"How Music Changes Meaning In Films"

When it comes to influencing emotion and atmosphere, music and more broadly sound design is perhaps the most powerful tool available to filmmakers
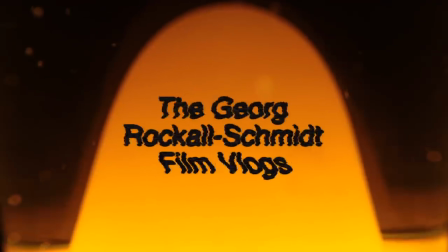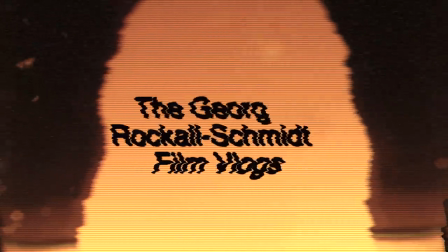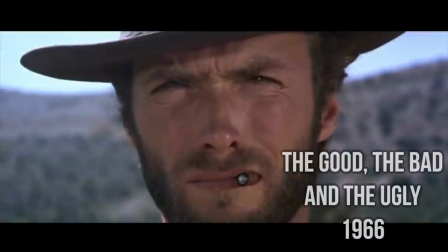28s
Both mood and meaning can be influenced and led by music.
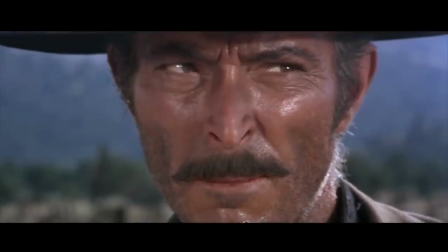32s
Music can engage the audience emotionally far quicker than other non-narrative tools.
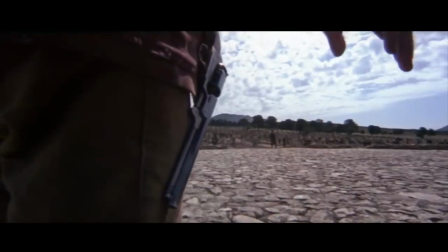Unlike camera movement, or shot composition, or even performance, music, if used carefully, can both tell people who aren't paying attention what's going on, and also inform the image and the narrative.
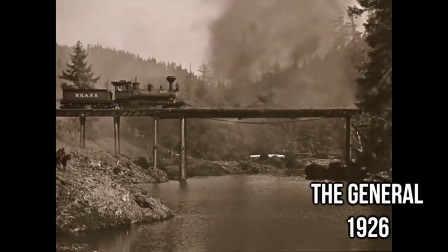59s
Silent movies, shown in accompaniment to music, are a great example of what I mean by informing the image and narrative.
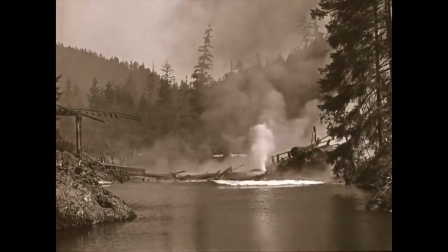67s
The music's important in selling the energy of the image, but changes in tempo and melodic changes give cues, or they provide character.
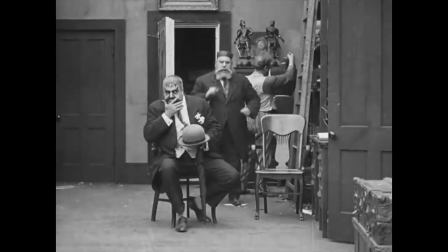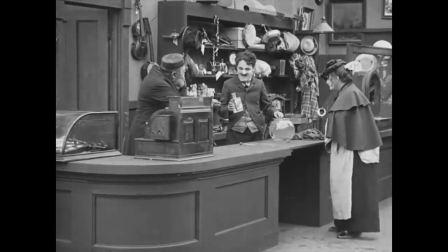Ennio Morricone's music is important in driving a lot of the tension behind the iconic showdown of the good, the bad, and the ugly, but it also informs atmosphere, the feeling, and that informs meaning. Coupled with the same shots, different pieces of music can create vastly different feelings.
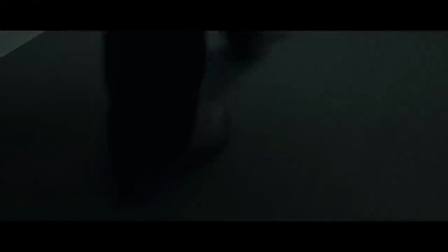We can make the sequence feel not quite as creepy and more fun with something like this.
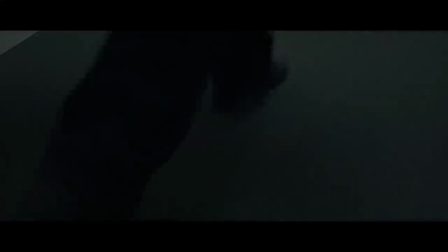Or we can put in diegetic sound, that sound that is occurring or is implied to be occurring within the film world, and add atmosphere that way.
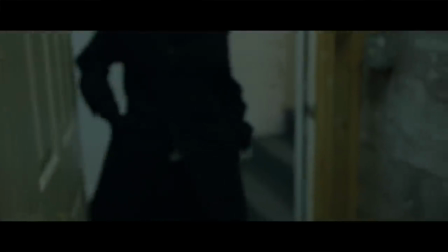The change of music in those basement shots of Jumbo Manor doesn't change what happens, but it does change the presentation.
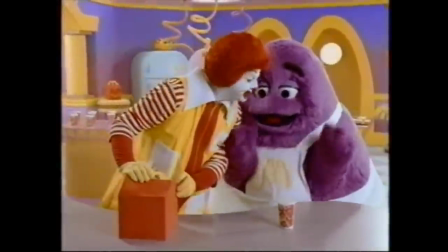161s
Just as if we took an oversaturated, happy image and put a weird filter over it, music changes the flavour, but not the substance.
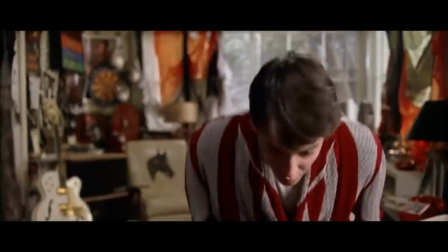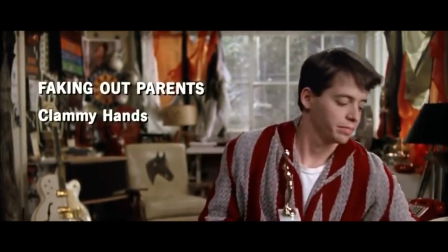178s
Or, if you're looking at it analytically, the use of music tells us about the film, and what it's trying to be, successfully or not. Music can, and does, influence how we feel about sequences, locations, and characters. If we meet a character for the first time, like this, it
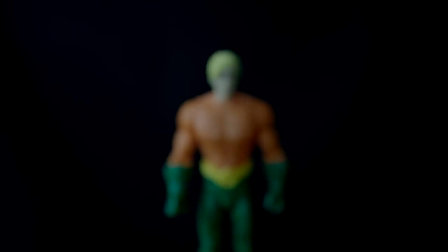gives us a very different ten second impression to this, or
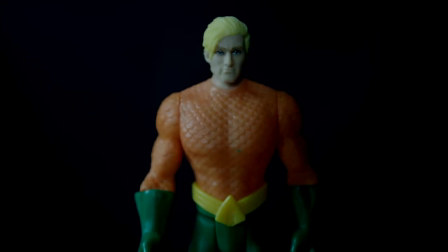this.
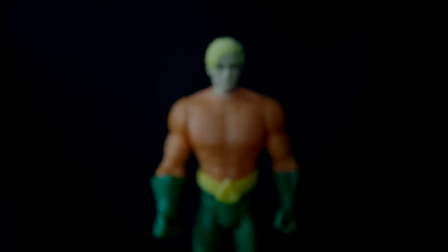But music and sound design can be more than just that, it can add cues and emphasise important moments.